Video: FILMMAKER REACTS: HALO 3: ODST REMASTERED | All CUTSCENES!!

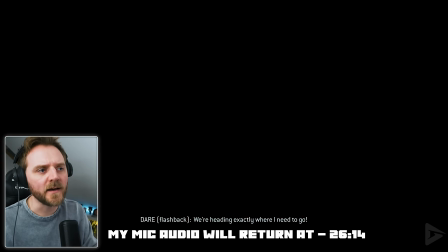Future Kai here. as you can see my face is moving but with different words coming out and the reason being is my microphone occasionally has decided to stop working because this is a piece of shit which i am in the process of changing so apologies for that all i'm asking here is do
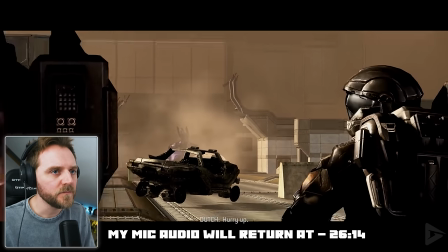you play as the rookie in between each chapter as in do you have to fight different enemy units or is
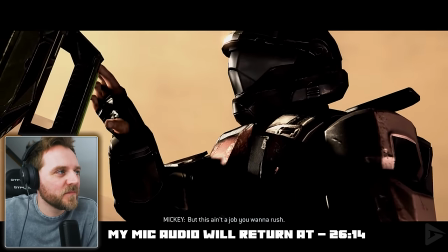it you go from section a have a cut scene go to section b have a cut scene so yeah if you guys can tell me in the comment section,
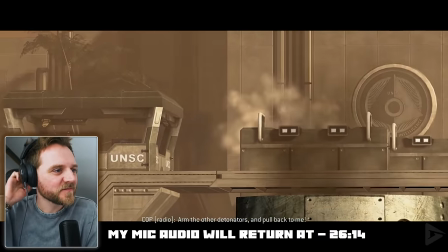do you fight more enemies?
Arm the other detonators and pull back to me. Come on, tough guy, we gotta blow this bridge.
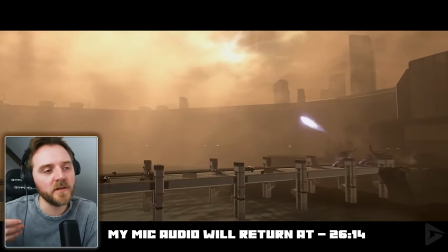So here, what I'm talking about is the overexposed sky and look how bright and harsh it is on the back of the characters.
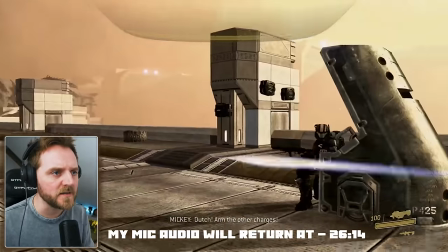It just looks very cinematic. And there's some of these cut scenes within this game that are just visually stunning.
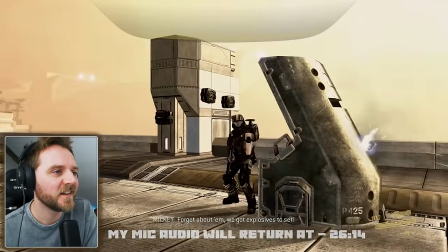And again, it pushes on that cinematic-ness. When I played Hedder, I was never really a sniper.
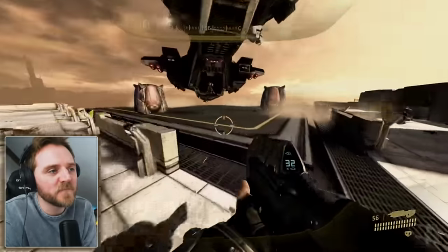I was always a, I was always like,
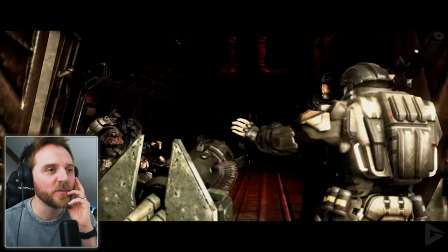really close and jump you know get in hit them i've always been like that always been one of those sort of players not really a sniper person noah gunnery sergeant buck
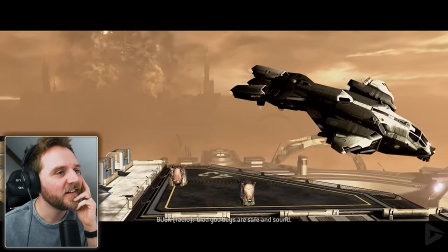sure do patching him through that's you boys are safe and sound likewise gunny you need to pick up as long as you're offering
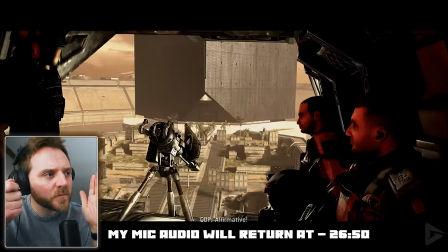we're in the police hq here i'm talking about the camera motion and how it looks and gives you that body cam vibe it feels like a military operation
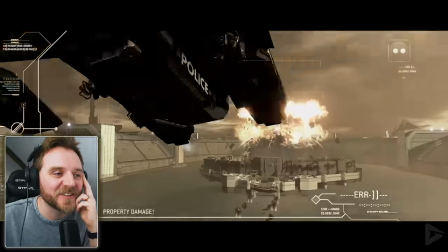oh okay that was cool i like that
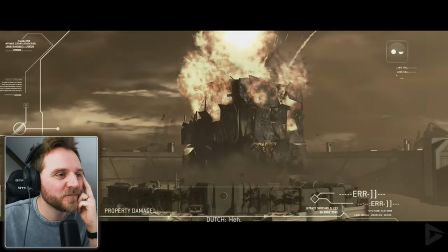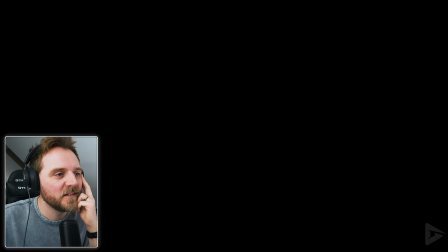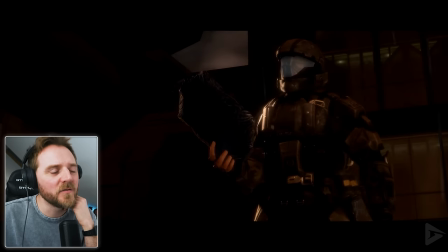yeah this is lovely i really i love this rookie stuff
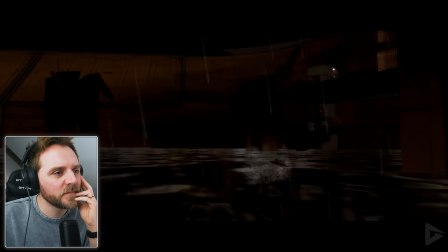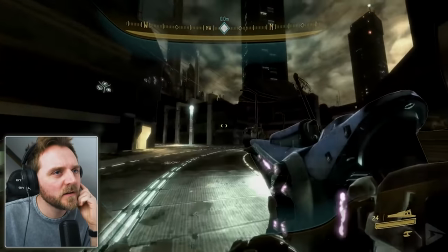but just this low mood like look at the shadows because he's all backlit
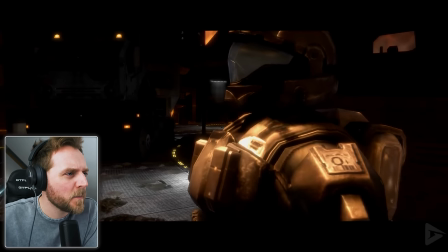what's that because
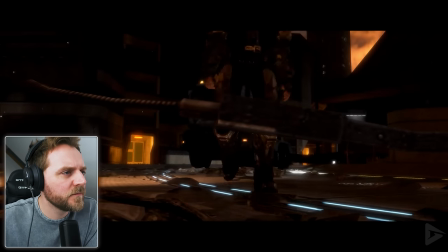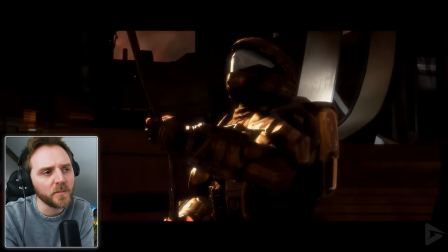he doesn't speak i guess it draws you in more as a as a playable character because he becomes you doesn't it Is that a bit of a sniper?
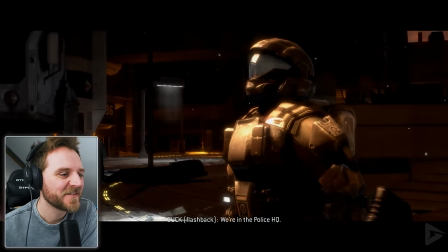I don't know.
Can you take us there?
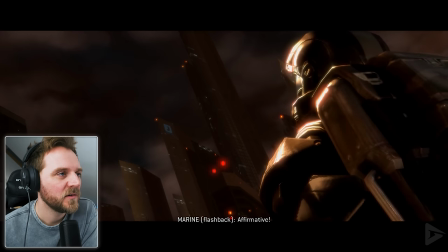Affirmative. All right.
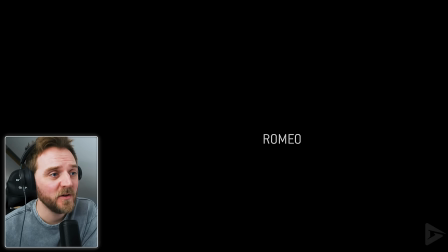Hey, at least we can work all this shit out just by looking at certain clothes. Bruce Wayne.
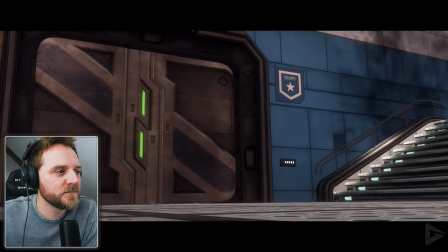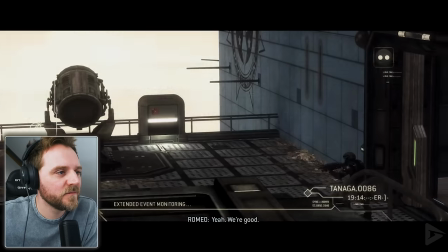Clear? Yeah, we're good.
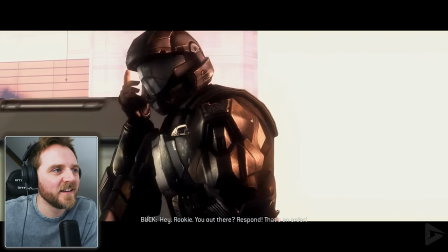Hey, rookie, you out there?
See the way that did that, then?
Respond, it's an order.
The light cracked off his helmet.
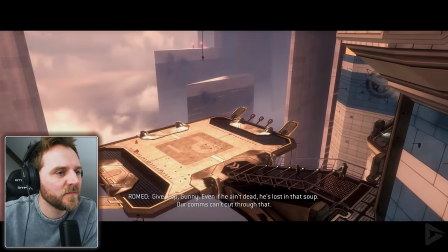Give it up Gunny. Even if he ain't dead he's lost in that soup. Our comms can't cut through that.
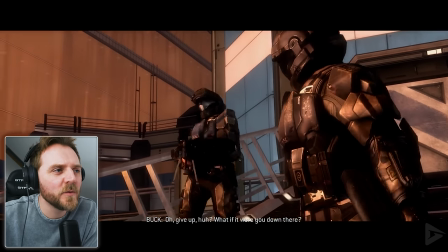I'll give up, huh?
What about they're filming them?
Just saying.
It's a camera placement.
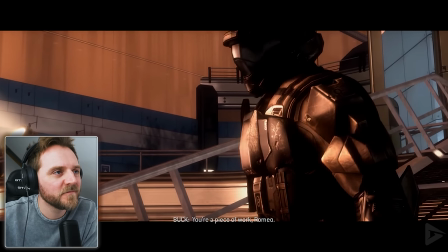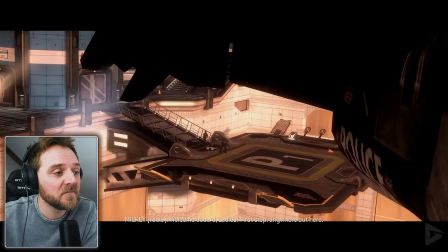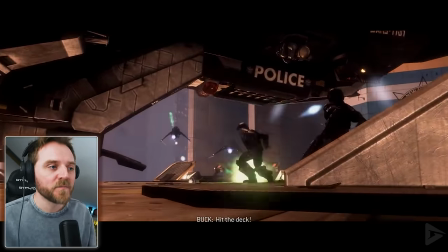Even though they're weaker as humans because they're our protagonists.
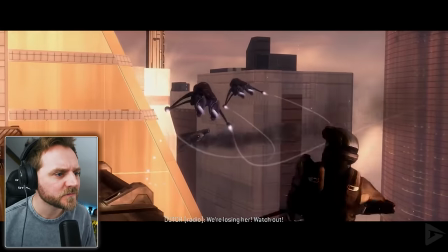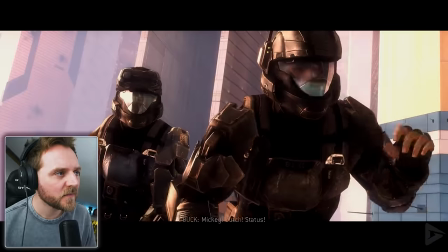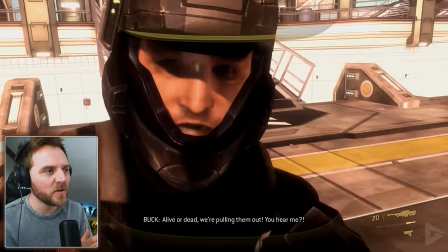The camera looking up at them.
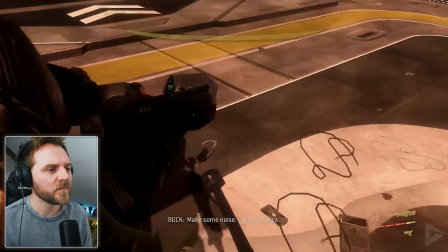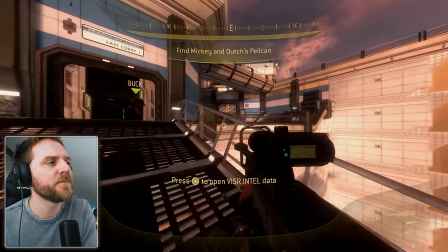Yeah, but the camera looking up at them gives them power status on screen. And every time they shoot the camera down at them, it makes them look weaker.
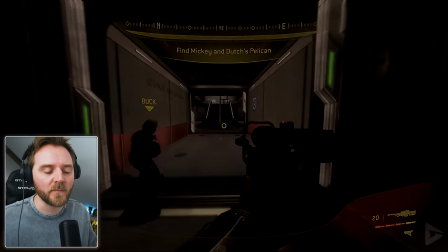But however, I've noticed that they mainly do it on establishing shots to tell you where they are.
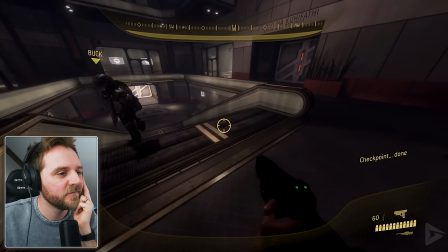I'm tired of bitching, Romeo. You ever get tired of busting my balls? Point taken.